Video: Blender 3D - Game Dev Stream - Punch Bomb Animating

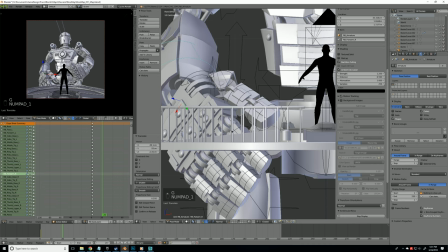Symmetry in animation is, I'm not an animator, by the way,
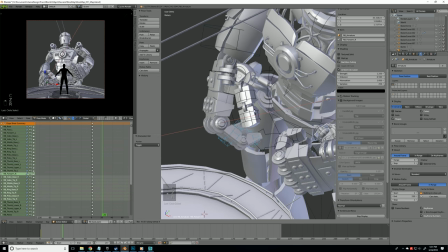but symmetry in animation is like the death of good animation.
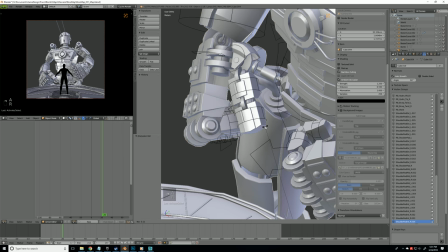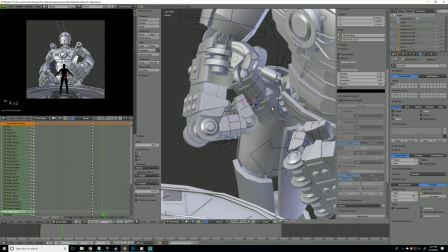I'll go ahead and put the thumb in.
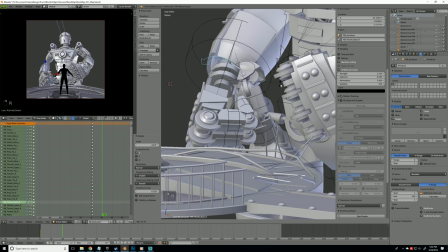And maybe rotate it down some. And a lot of people like to work with auto key on.
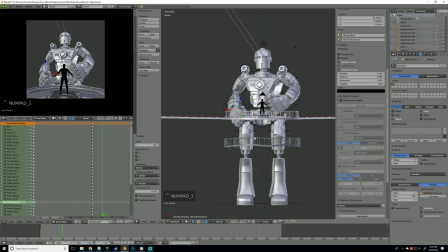I do not. I always end up screwing up my animations if I have auto key on.
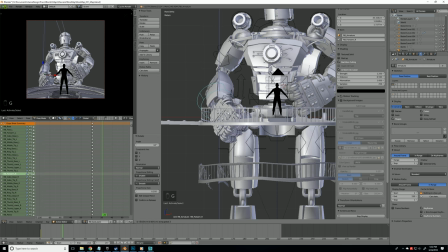My personal recommendation is work without it and just be weary.
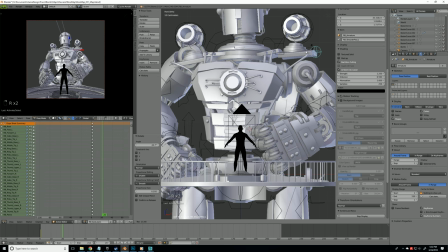We can rotate the shoulders down a little bit, but rotate these shoulder pads up some to prevent collision, because mesh intersection can ruin the effect.
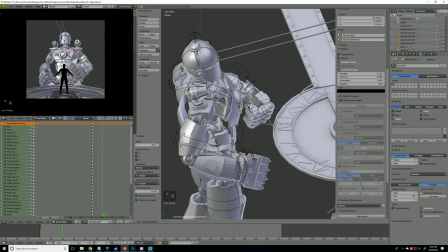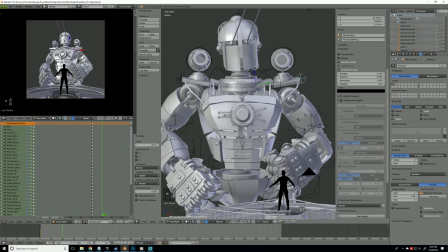which I added bones between last stream and now.
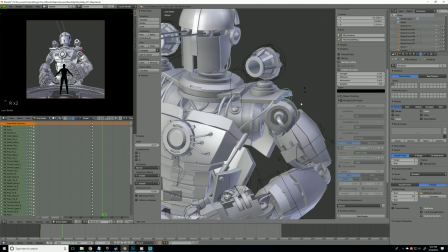I've added bones here that animate these tubes, which is nice, just so you have some shoulder pad control.
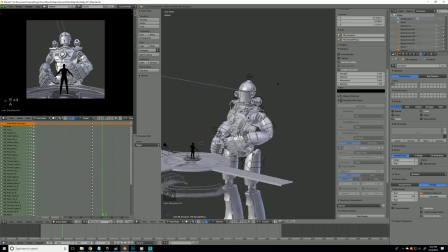Because we don't want the shoulders to look super stiff.
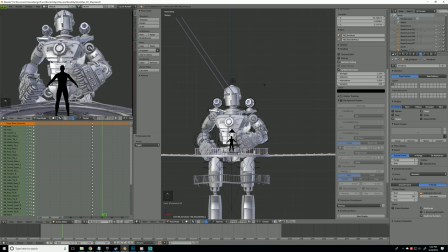And up here we can see what it'll look like from a perspective a little bit further behind the player.
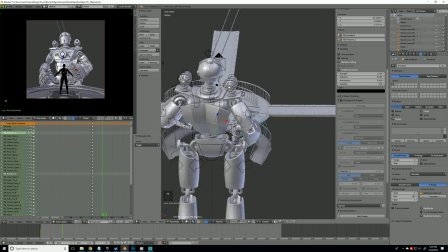Maybe we will rotate him a little bit, so we'll grab these, we'll grab the waist, and then we'll rotate around the active element.
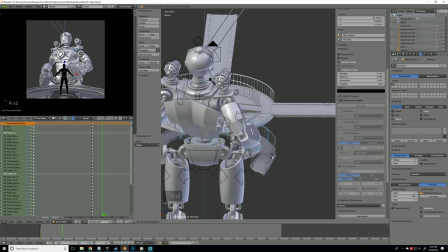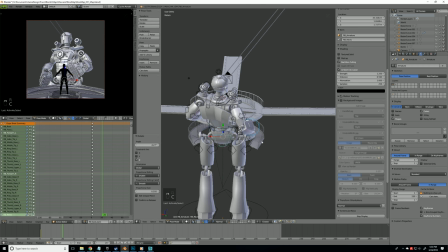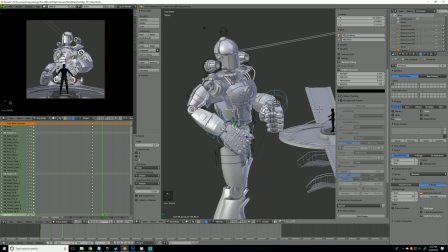Like, he's really getting ready to sort of shoot us with something.
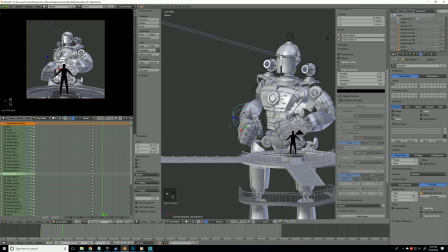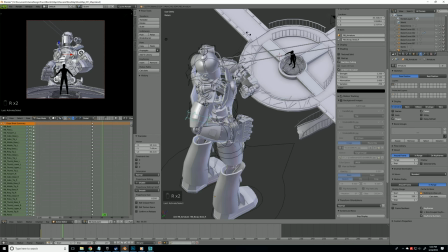We can rotate this around to sort of bring the elbows out further, and you'll notice the shoulders are starting to intersect again.
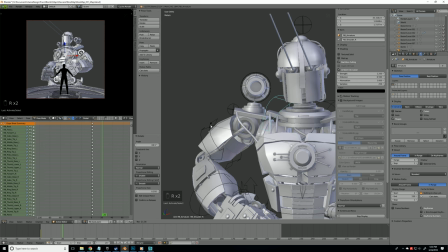Which, this rig isn't the best, because I'm not much of a rigger either, but we'll make it work.
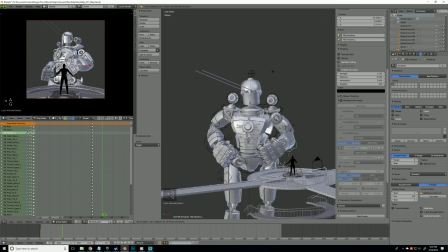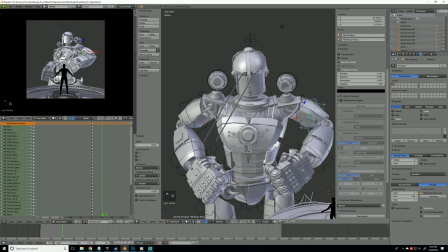It's all about just finding that happy medium. So now
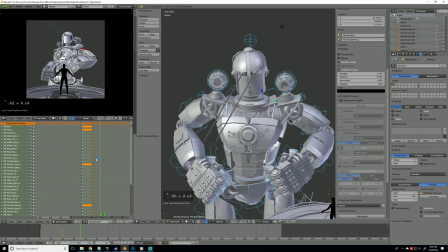he sort of gets ready, which that seems a bit fast to me, so we'll add 10 frames to it. And we'll add some overlap and stuff so the fists don't come up at the exact same time after we get all the poses down.
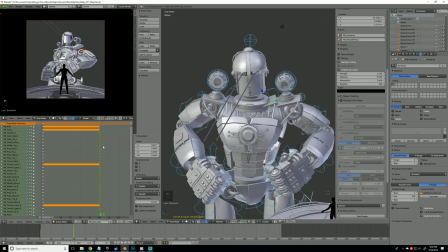Step one is get the general poses down. Step two will be to tweak it, clean it up, and polish it. And there are like a trillion steps in between for making good animation, but
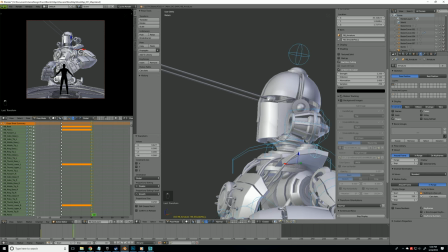anyway, in the game, this is when the eyes will get really bright red.
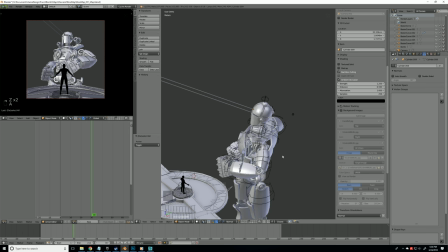Then we have to figure out how to get him low enough so the lasers sweep low enough to cut the player's head off.
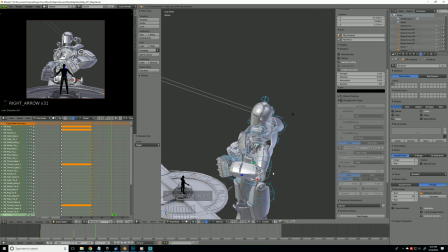Let's come forward, like, maybe 20 frames.
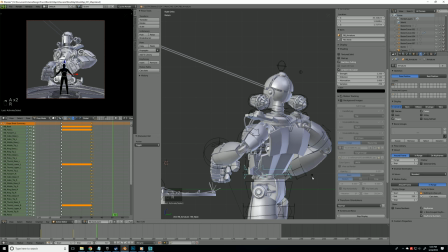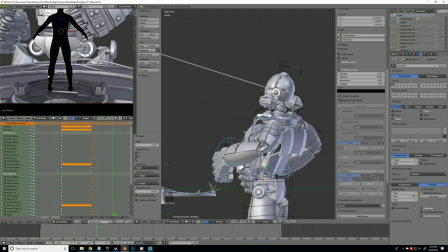Remember, the player area, this is about 2 meters, so
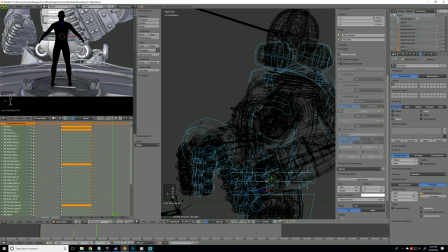that's what we really need to worry about.